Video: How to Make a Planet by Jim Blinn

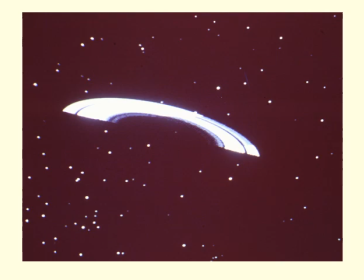[16:36]
The ring program would draw half the rings, split at the silhouette plane of the presumed central planet. Flag would select first the back half, then run the planet program to draw Saturn,
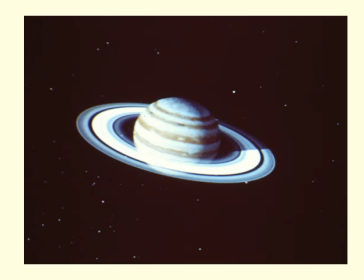[16:47]
then run the rings program again with the flag set to draw the front half.
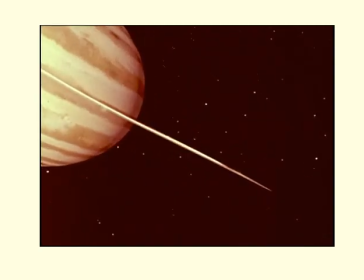[16:54]
This looked pretty neat for the Pioneer 11 movie, but there are two things wrong here.
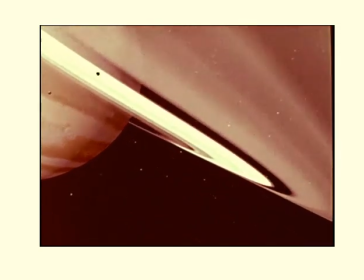[16:58]
One is the lack of a ring shadow, and the other has to do with how the ring particles actually reflect light.
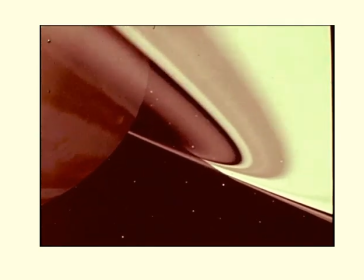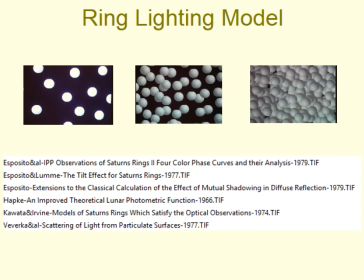[17:08]
I did some studying up on physical models of light reflection through the rings and was able to adapt the published models for computer graphics use. Basic idea was the more particles per unit volume there were, the brighter and more opaque the rings.
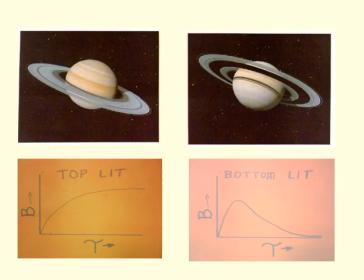[17:20]
But that was only if you were on the lit side. If you're looking through the rings from the unlit side, the brightness would start falling off with particle density, since the rings were blocking light now. It was also described in a paper in the references.
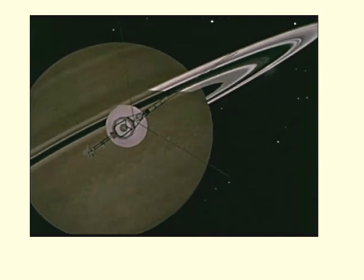[17:34]
So here's a trip through the rings from the unlit to the lit side, also showing the ring particle streaks at the crossing point.
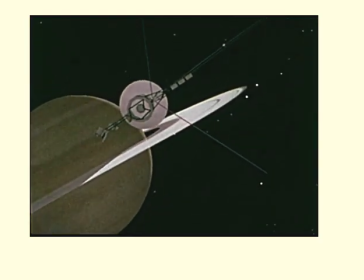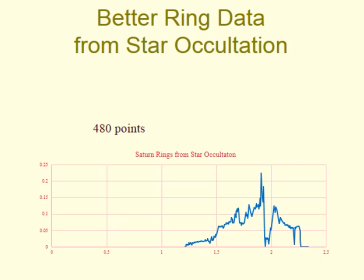[17:49]
In addition, I was able to use some star occultation data to get higher resolution particle density readings, about 480 points. This, combined with the ring model, gave a database that gave particle density and particle albedo as a function of radius.
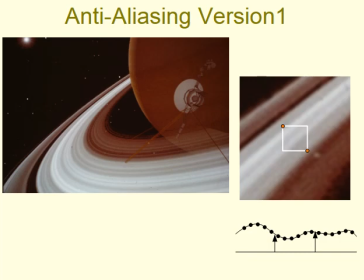[18:01]
Now, most views of the rings are nearly edge-on, so anti-aliasing the rings was important. At each pixel, the program actually calculated the radius at the four corners of the pixel square, found the minimum and maximum of those four radii, and averaged the texture across those radii.
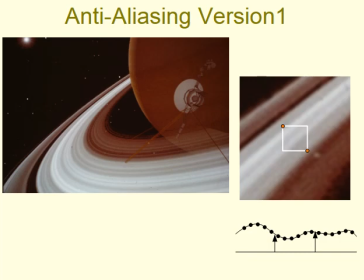[18:15]
And it was smart enough to share the calculated radii with the neighboring pixels. And now for a quick diversion about shadows.
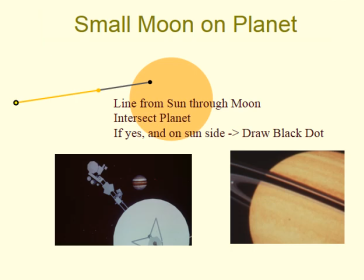[18:23]
The first shadow rendering I tried was only good for distance shots. It would run a line from the sun to the moon and intersect that line with the planet. If the intersection existed and was on the lit side, it invoked the miscellaneous program to draw a black dot on the planet. These examples are a bit subtle here, but you can maybe see a shadow on the middle of Saturn.
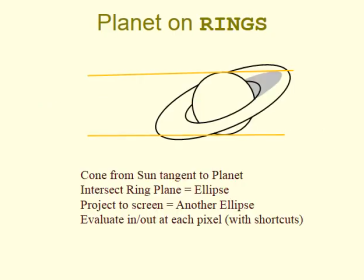[18:40]
The advantages of working with a few simple geometric shapes is that explicit shadow calculation is easier. For example, to find the shadow of Saturn on its rings, you click like the cone from the sun tangent to Saturn, intersect that with the ring plane, getting an ellipse, project that to the screen to get another ellipse, and then as you shade each pixel of the rings, test to see if it's inside the shadow ellipse and on the night side of the planet.
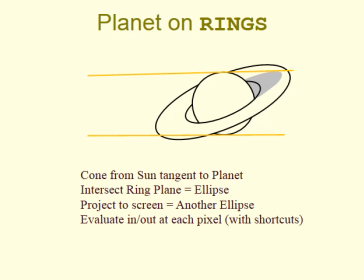[19:00]
By the way, the shadows and night sides of all the planets I've shown here would normally be totally black, but I made them have a little brightness to make the images more understandable.
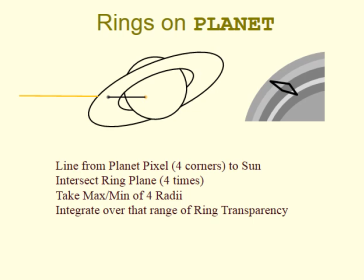[19:11]
Conversely, to get the shadow of the rings on the planet, I calculated a line through each of the pixel corners to the sun and intersected them with the ring plane, giving 4 radii. Take the maximum min of those radii and integrate that over the transparency of the ring. Some early exit tests were done to only do this calculation on the planet pixels where the shadow actually hit.
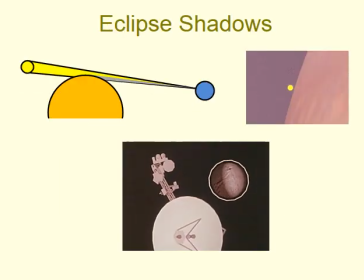[19:30]
Finally, there was an experiment on Voyager 2 that tracked one of the moons of Saturn as it went into eclipse. For each pixel of the moon, the shadow amount was calculated from the proportion of the sun's disk that was obscured by Saturn. Here we see the moon going into shadow with the field of view of the photopolarimeter around it.
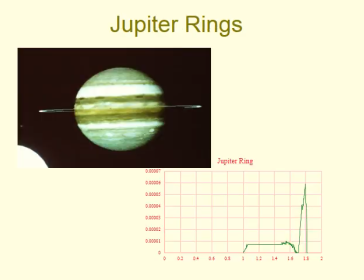[19:49]
Back to the rings, Voyager 1 found a very faint ring around Jupiter. Here's a simulation of that with exaggerated brightness.
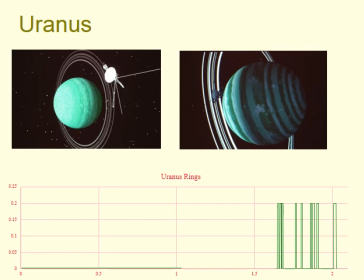[19:58]
And some Earth-based star occultation data found similar dim rings around Uranus. Here's a plot of the ring radii that I got from their published paper.
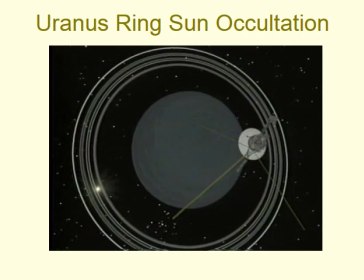[20:08]
And from the Voyager 2 Uranus movie, I eyeballed which frames of the movie each ring included the sun,
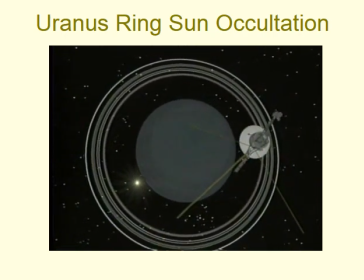[20:13]
and re-rendered those frames with the sun dimmed out, giving a correct rhythm of blinking.
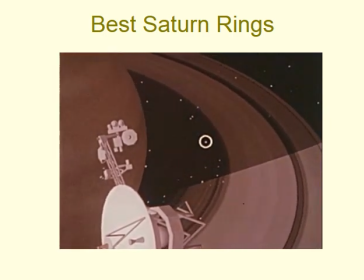[20:21]
But the neatest database came from the Voyager 2 Saturn encounter. It did a star occultation in situ on the portion of the rings in shadow, here brightened for visibility.
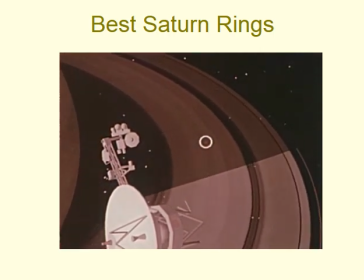[20:30]
This generated 20,000 data points.